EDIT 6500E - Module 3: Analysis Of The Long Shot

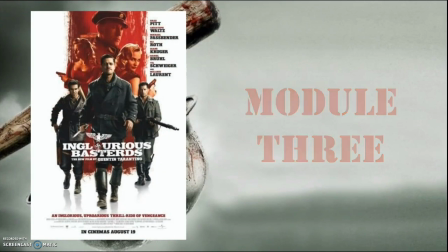Hi, my name is John Bragg, and this is my shot analysis for Module 3. In particular, we'll be taking a look at an example of the long shot.
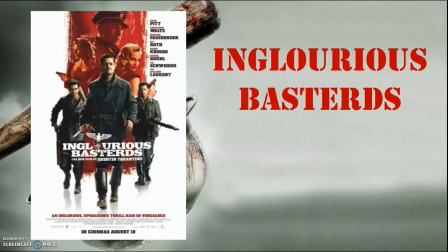For this assignment, I've selected a shot from Inglourious Basterds, a World War II film released in 2009 by Quentin Tarantino.
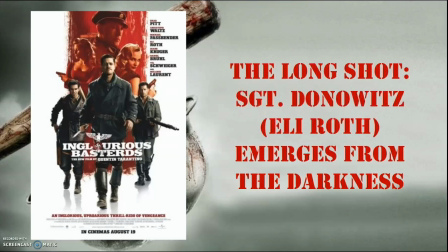In this long shot, the audience is introduced to Sergeant Donnie Donowitz.
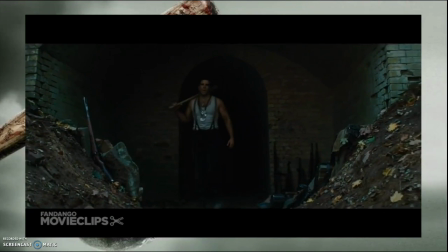Since this shot is so brief, I've captured it as a GIF to allow for presentation without the need to manually replay the footage.
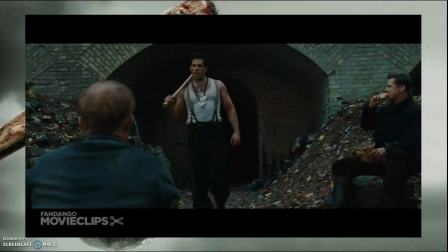Now let's take a look at the entire shot.
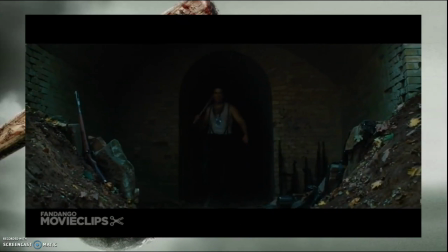Here you can see Sergeant Donowitz, played by Eli Roth, as he emerges from a dark tunnel to confront a captured German officer,
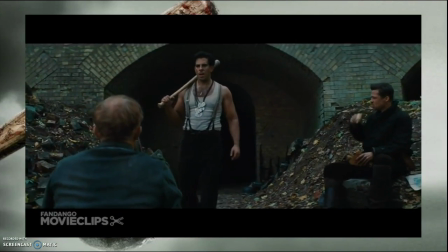while his superior officer, Lieutenant Aldo Raine, played by Brad Pitt, looks on.
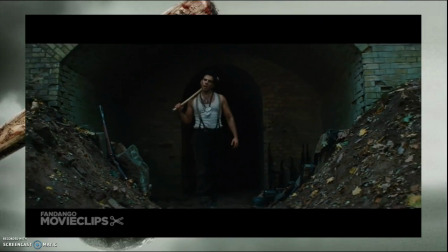The first thing about the shot I noticed was how the camera tracks backward to capture the entire subject for the duration,
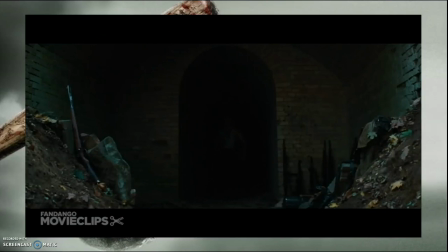to maintain the long shot perspective while revealing more and more of the environment around him as the shot progresses.
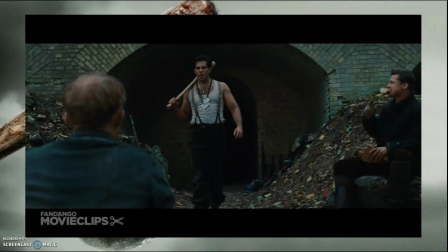In my opinion, this is a perfect example of long shot composition in which, according to grammar of the shot,
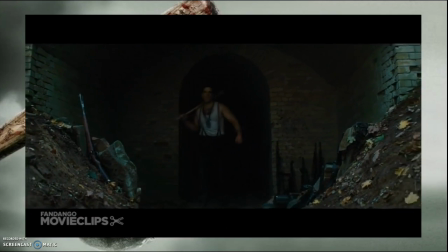the audience's attention is either drawn to the environment, or to the person, or to a combination of both.
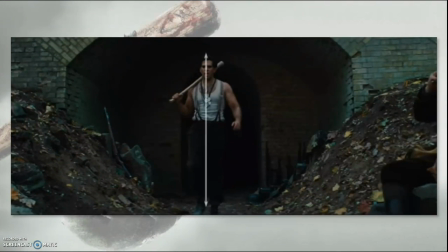Specific to framing, in the long shot, the subject with headroom and footroom covers the entire frame from top to bottom. This is clearly the case with the shot I've selected for examination, as you can see here.
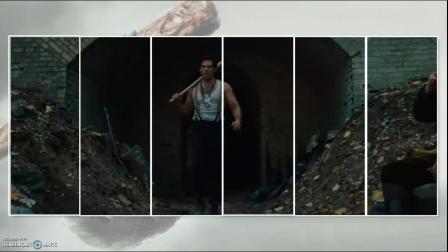Also, as the figure covers only approximately 1/6 of the area of the screen, then there is still a great emphasis on the background area and environment.
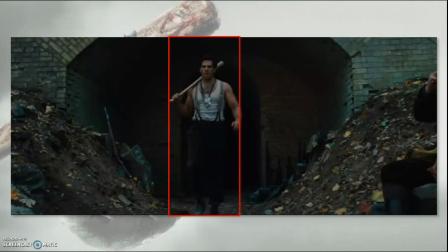You can see here that while Mr. Roth is the primary focus of the shot, the setting is being revealed around him and the audience gains additional information as the shot progresses. Next, the assigned reading states, the figure is now large enough for any subject action to be clearly seen,
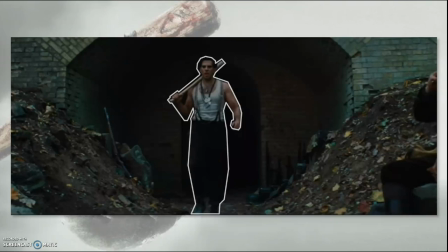so the audience's attention is clearly drawn to the foreground figure. In this shot, examination of detail is not possible. Again, it's obvious where Mr. Tarantino wants the audience's attention. You can see the entirety of the character and his actions, in this case simply walking toward the foreground.
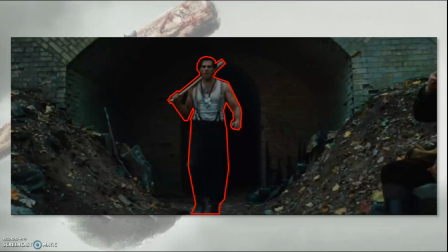It's worth noting here that long shots are often used with a moving person. At this point, though, you cannot discern smaller details, such as what model rifle is leaning against the fortification, what's hanging around Mr. Roth's neck, or what's carved into his baseball bat.
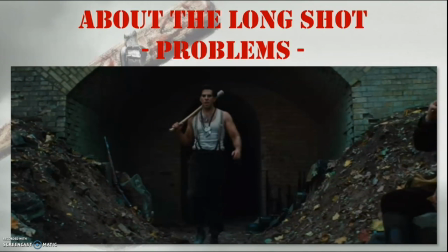As far as problems with the long shot are concerned, the audience has to decide if the story takes place in the foreground or the background. I don't necessarily think of this as a limitation, as it engages the audience and helps hold their attention.
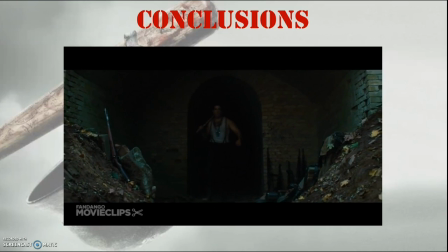I think Tarantino crafted this particular shot because it's an extremely dramatic and nearly over-the-top reveal for an imposing character.
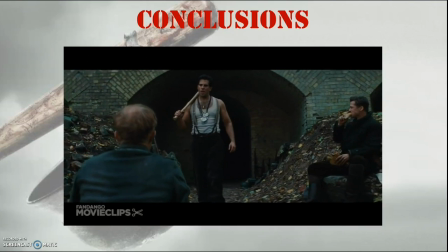It doesn't simply affect the scene,
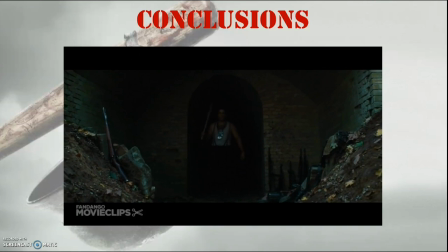but I would argue it's the centerpiece of the scene when considering the ominous discussion of the character that precedes it and the violence that immediately follows it.
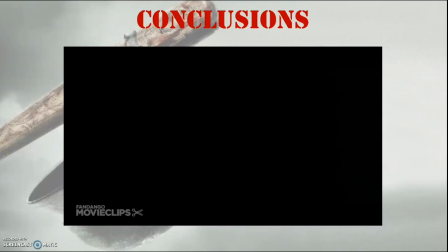The shot works perfectly, and the scene wouldn't be nearly as effective without it.
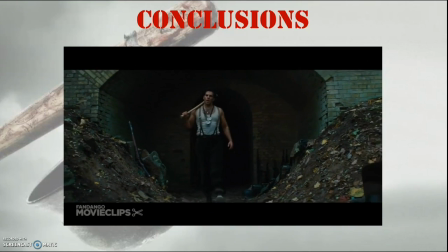To close, here's an interesting bit of trivia I discovered when prepping for this assignment. The original script didn't reference this shot at all,
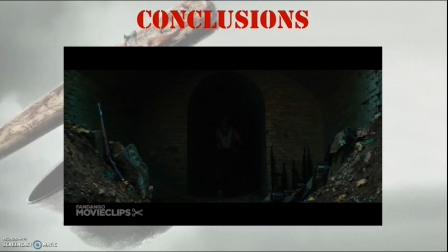and its content indicates that the Sergeant Donowitz character is already gathered with his fellow soldiers when the scene begins,
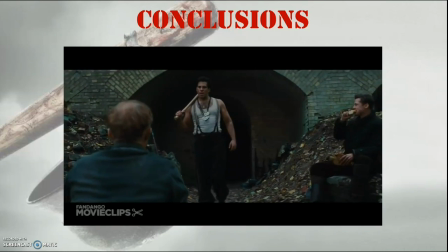rather than being the subject of the dramatic reveal seen here. I hope you've enjoyed my analysis of the long shot.
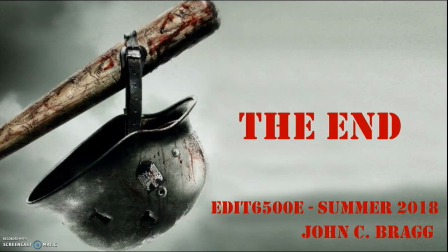Thanks for watching.